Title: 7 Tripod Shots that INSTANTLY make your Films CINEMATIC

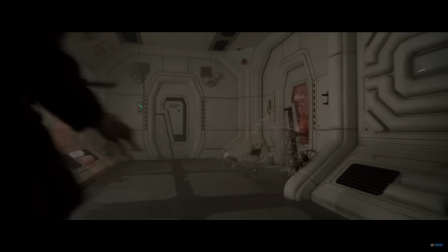[0:00]
When we think of cinematic shots, our mind often goes to these complex cameramoves that typically require expensive gear like dollies, cranes, or even Steadicam.
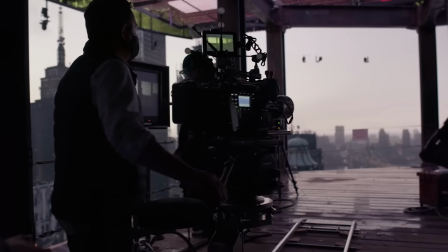[0:08]
There is something very powerful in just the simplicity of using a tripod.
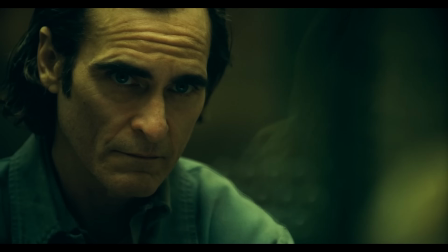[0:11]
In fact, some of the biggest directors of all time have made their mark by using some of these very effective techniques.
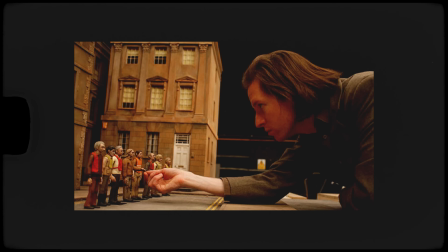[0:17]
Filmmakers like Stanley Kubrick and Wes Anderson, and of course many more.
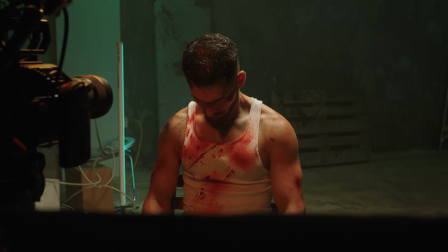[0:20]
So today we're going to break down some of these techniques using some of the real-world examples that I have actually used in my film The Divide,
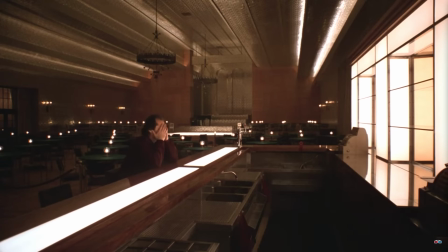[0:27]
as well as showcase some examples from some of the most iconic directors on the planet.
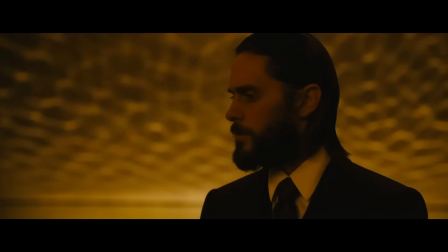[0:33]
The first shot that we're going to talk about is something called a static shot. The static shot is the foundation of cinematic storytelling.
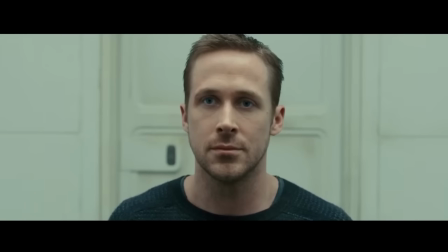[0:39]
It's simple, yet powerful. But by keeping the camera still, what you do is you force the audience to be locked in on what's happening on the frame.
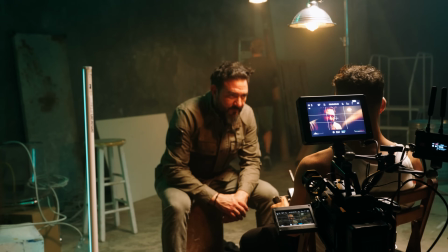[0:46]
In my film The Divide, we strategically used a lot of static shots in this scene because we wanted the audience to pay
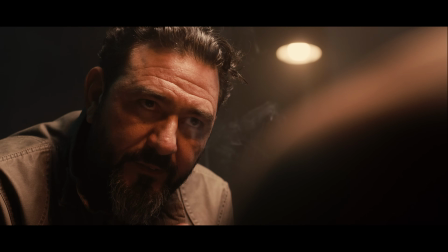[0:51]
very close attention to the dialogue between both of the characters and not be distracted by too much camera movement.
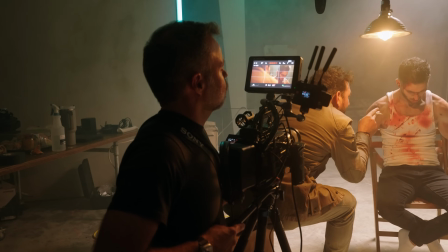[0:57]
Now, of course, you're obviously going to need a tripod, but the most important thing to pay close attention to is the composition.
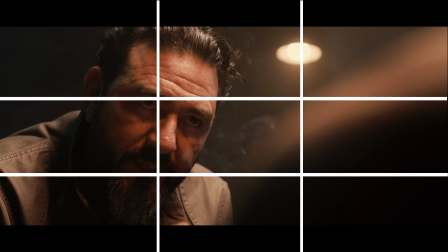[1:03]
In this shot right here, we place both of our characters in the third of a frame, while using the shoulder in the foreground in the opposite third of the frame. This is something called an over-the-shoulder shot, or commonly known as an OTS shot. Another thing to pay very close attention to when you're talking about static shots is shapes and symmetry in your frame.
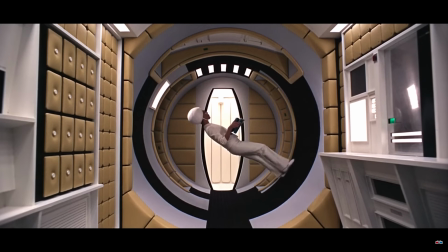[1:20]
Taking a look at this scene right here from 2001: Space Odyssey,
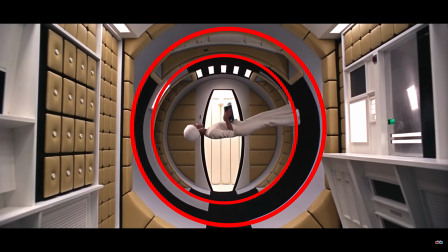[1:23]
this static shot becomes a lot more interesting because the shape that our character is in and the movement of our character in the frame.
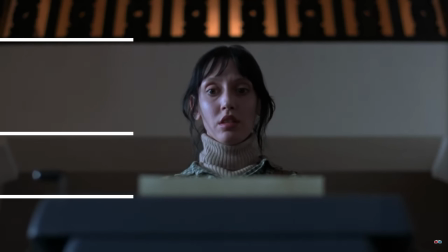[1:29]
And taking a look at this shot from The Shining, they use leading lines to actually frame the subject.
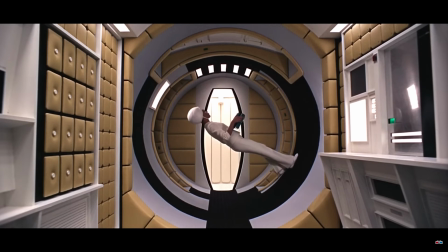[1:34]
And even though the camera is not moving in these shots, there still is something very interesting because of the composition, the framing, the symmetry, and the leading lines.
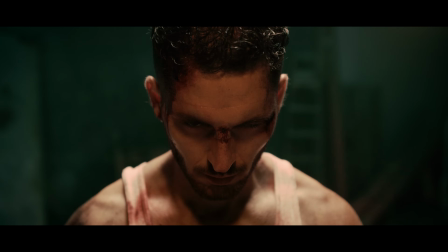[1:43]
Static shots work great for moments of introspection, tension, or to emphasize the environment, and what I love about them is that they allow a scene to breathe and give your audience a chance to absorb the visuals.
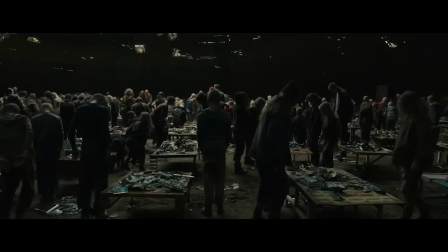[1:54]
If you pay close attention to Blade Runner 2049, they had no limitation on budget or what they could do with the camera movement,
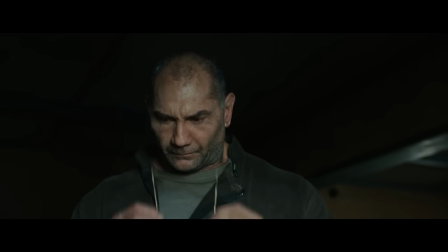[2:00]
but they decided to shoot most of this film as static shots because they gave you that moment of introspection.
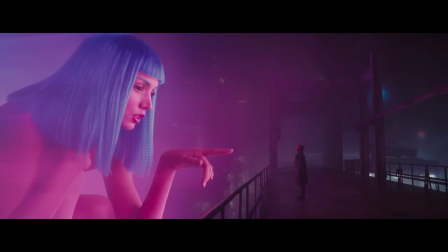[2:07]
As the audience, we're seeing things from a main character's perspective. So just because they have the ability to do all of these things, it's funny how they decided to use the most basic technique of all, and just locking a shot off on sticks. The next shot that we're going to talk about that you could easily achieve with a tripod is something called a match cut shot.
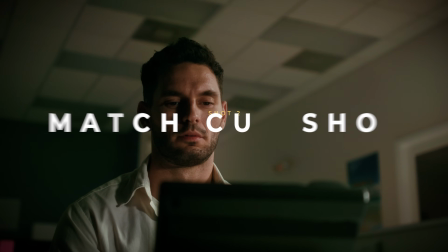[2:26]
Now, a match cut is actually a transition, and the whole concept of a match cut shot is to use two scenes with a similar composition or a particular point in the frame, whether that be an object or a person that takes up the same space or has the same point in the frame.
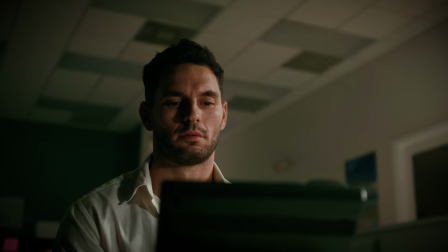[2:41]
For example, in my film, I wanted to show the passing of time, and I wanted to use a match cut transition to do this.
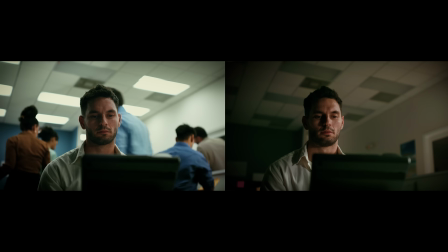[2:47]
So by matching myself in the frame with these two shots, you're able to create an interesting and symbolic transition. And to do this, of course, you're going to need a tripod. And it's very important that you use a tripod because having the camera be the exact same distance from your subject is very important.
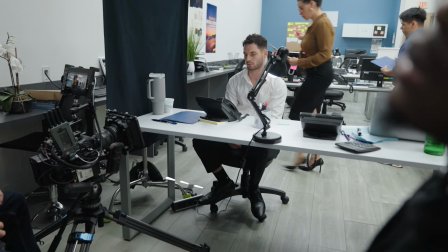[3:02]
So we locked off our tripod to the framing that we wanted, got shot one with the lights on and the background extras moving, and then a very important step here is to not move the camera or the subject. Now, with the camera in the same position, locked off on the tripod, we changed the lighting and got rid of all the background extras, kept myself in the same position, and that's how we got this match cut. Now, a very important storytelling tool is something called the high angle shot.
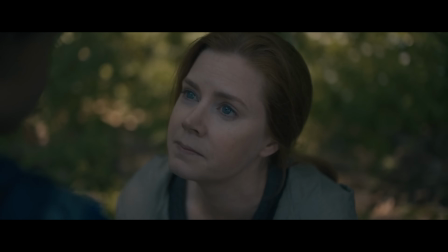[3:31]
And what I love about the high angle shot is that it's a great way of making your subject appear small or vulnerable, or sometimes even overwhelmed.
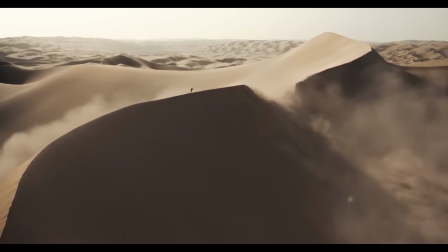[3:38]
It's perfect for showcasing a character's insignificance in a larger world or highlighting the danger from above them.
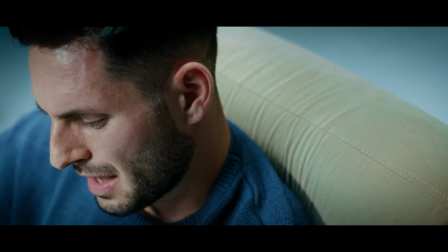[3:44]
In my film, we used the high angle shot to actually achieve both. In this particular shot, we used the high angle shot to make my character appear weak and vulnerable.
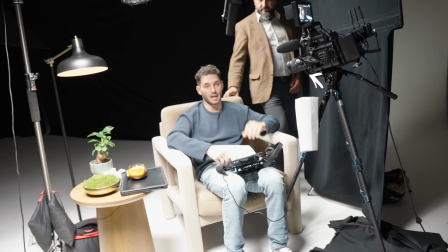[3:52]
And in order to achieve this, we raised the tripod a couple feet above my eye level and then angled the camera down.
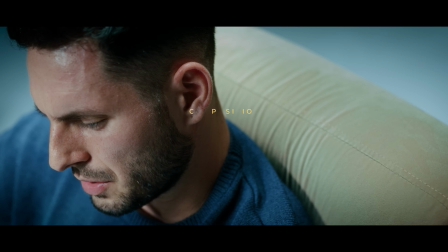[3:58]
Now, composition is always based off of preference, but I'm a huge fan of this particular composition because I just feel like it gives a very interesting look to the scene.
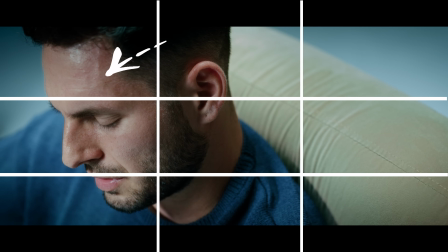[4:06]
By having me in this third of the frame and on the near side of the frame, giving all of this negative space, it gave it more of an uncomfortable feeling, which is what this scene was supposed to achieve.
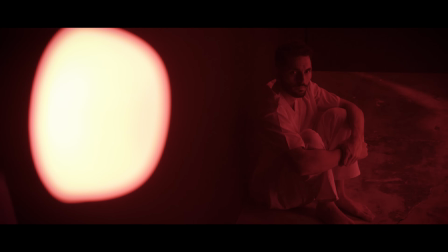[4:16]
Another great way of using the high angle shot is by showcasing that bird's eye view, or to even showcase the danger in this particular shot.
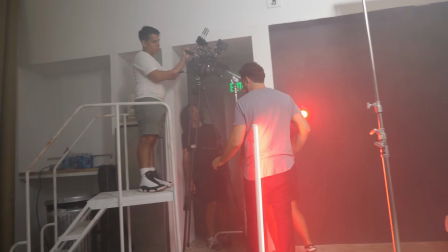[4:23]
By placing the camera way above our character and using a wide angle lens,
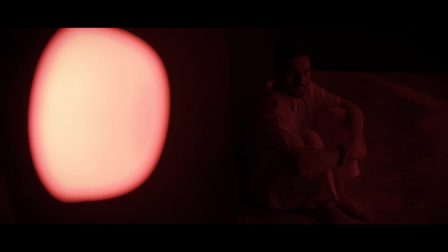[4:27]
we were able to showcase the red alarm sounding and my character frantically looking up at the alarm, giving the audience a very interesting perspective. Now, on the opposite end of the spectrum, you have something called a low angle shot, which tends to do the opposite.
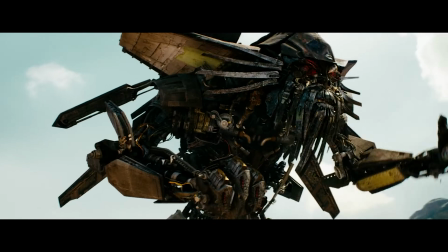[4:40]
Low angle shots typically make your character or your subject look larger than life, and sometimes even downright intimidating. These shots are used over and over again, especially in superhero films or intense dramas. Christopher Nolan used the low angle shot to portray Batman as a symbol of power and fear.
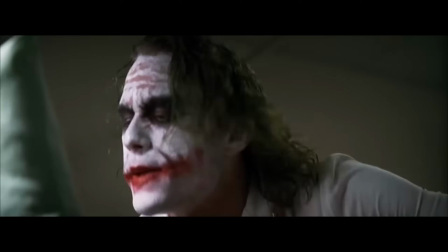[4:55]
He also used a lot of low angle shots for the Joker, framing him at this low angle gave him this sense of chaotic dominance. Now, one of the best ways to find creative shots and inspiration for your films is a tool that I use called Film Vibes.
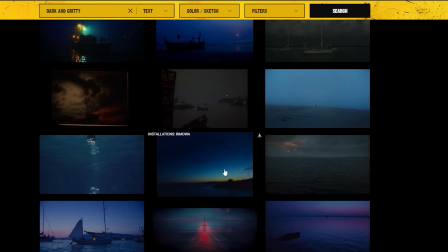[5:08]
Film Vibes is a database of millions of shots from movies, music videos, and commercials.
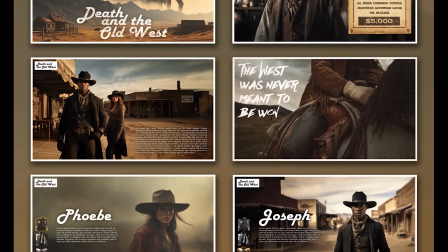[5:13]
And it's amazing for gathering assets to create things like pitch decks, storyboards, shot lists, and even mood boards.
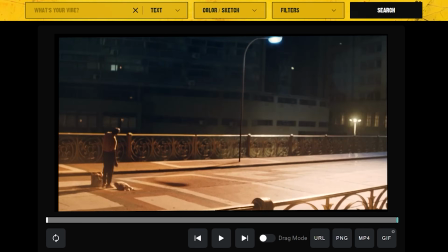[5:19]
And the best part about Film Vibes is the ability to click on any shot in our library and actually use the media player to view an entire video clip or scene. And on top of having the ability to download a PNG file, you also have the ability to download an MP4 or GIF file.
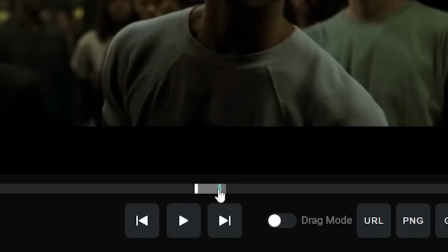[5:34]
And all you have to do this is set an in point and an out point, and you're able to download that exact clip.
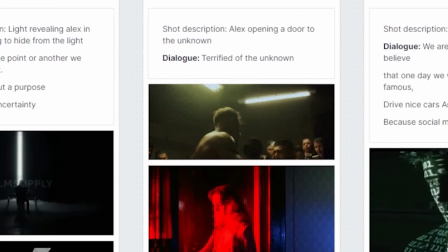[5:40]
And you could use that to show camera movement in your storyboards or shot lists.
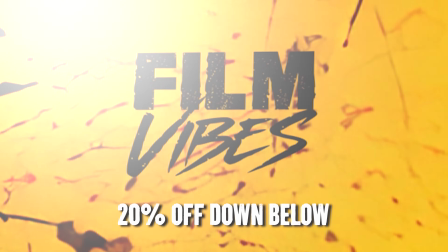[5:44]
And if you guys are interested in using Film Vibes, I'll leave a 20% discount code down below. Let's get back to the video. By far, one of my favorite shots on this list is something called a top-down shot.
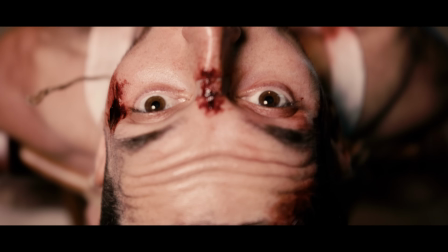[5:53]
Now, in this particular shot of my film, we use the top-down shot to show the chaos and the agony on my face. And what's great about this top-down shot is that it gives you this godlike view of something that we're not typically used to seeing.
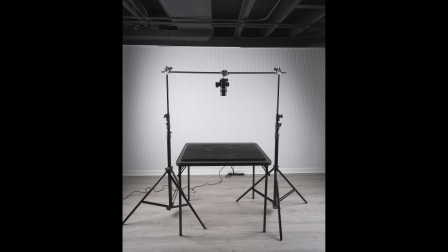[6:05]
Now, in order to achieve this, typically you would use a boom arm or some kind of overhead rig to rig the camera on, but we had to achieve this on our end with just a tripod.
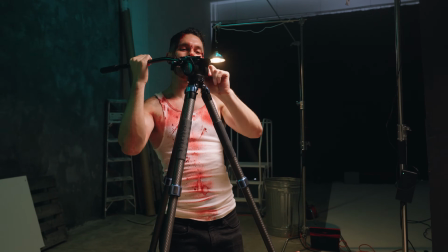[6:15]
And the way that you could do this is by setting the tripod way above your character or way above your subject that you're trying to frame.
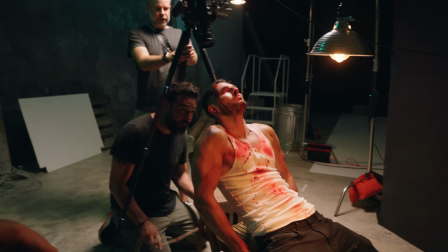[6:22]
And then you tilt the camera down to about 90 degrees.
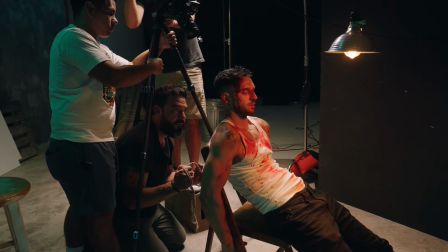[6:25]
And as you guys can see in this BTS shot right here, it's a little bit difficult to achieve this, especially when you're using a tripod.
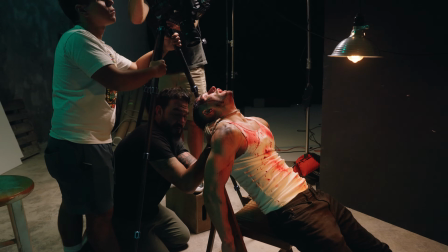[6:31]
And it puts your crew members in a little bit of an awkward position, but we were able to actually get the job done.
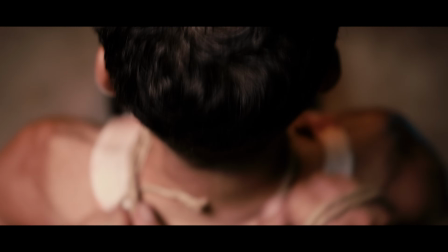[6:36]
And this is what the shot looked like.
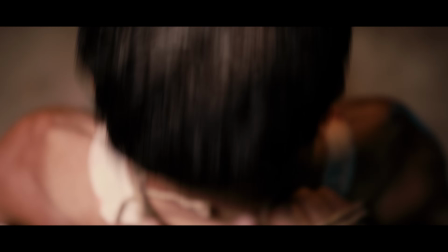[6:38]
Now, another little added flair to the shot was the ability to tilt the camera as my head was coming back, which brings us to our next tripod shot, and that is the tilt.
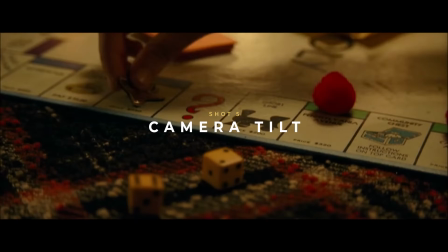[6:47]
A camera tilt is a great way for guiding the viewer's eye to a particular point in the frame.
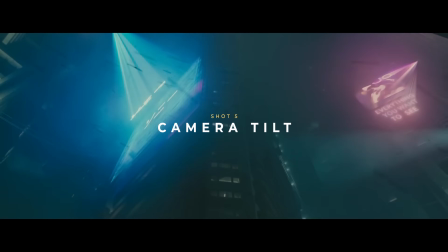[6:52]
It's great for showcasing the importance of a particular object and the significance it has to a person or an object in the frame.
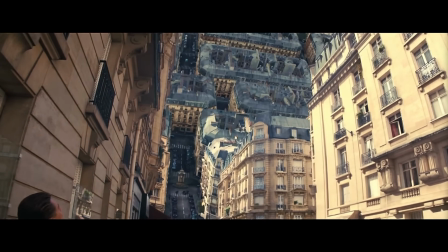[6:58]
Taking a look at this scene from Inception, the camera tilt reveals the architectural wonders of the dream world around them.
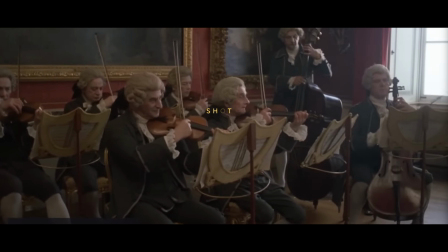[7:05]
Now, we spoke about moving the camera up and down slowly, but another great way to guide your viewer's eyes is by panning the camera from left to right. A simple camera pan can really help establish a scene.
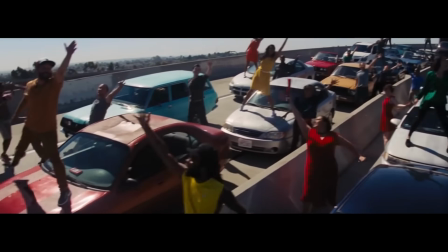[7:15]
In scenes like La La Land, the sweeping pan captures the scale and the energy of the whole ensemble performance, setting this whimsical tone for the film. Now, if you take that camera and you move it left to right really fast, you have something called a whip pan. Whip pans are great for adding energy and chaos to a scene. And in order to do this, you're going to need to get yourself a really good fluid head, loosen that panning axis,
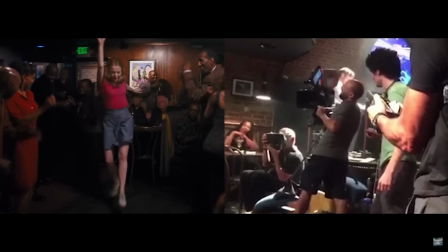[7:38]
and quickly move your camera from one subject to another, like in this scene from La La Land,
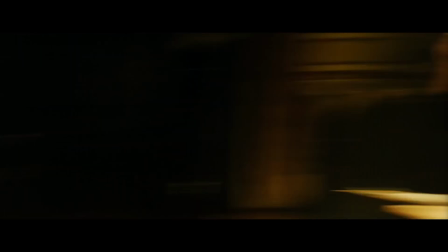[7:43]
or even this scene from Whiplash. I think it's very important as filmmakers to lean into whatever strength that you have.
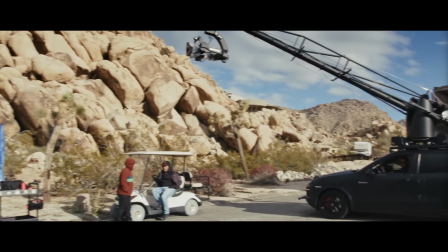[7:49]
If you don't have really nice Dana dollies or sliders or any kind of, steady cam rigs that can really get you smooth camera movement, lean into what you do have.
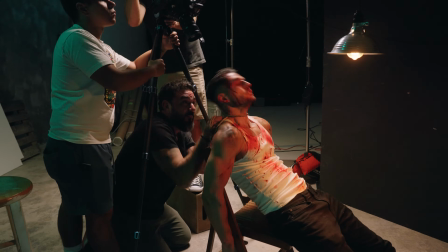[7:59]
Almost every filmmaker has a tripod, and there's so much that you can do from just having the camera on sticks,
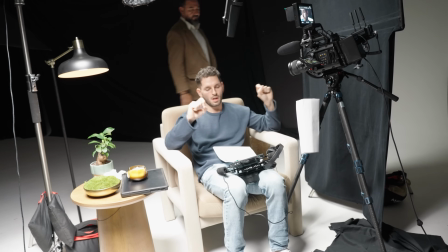[8:05]
not only having beautifully composed static shots, but also having the camera tilt up a little bit nice and slow or panning left and right.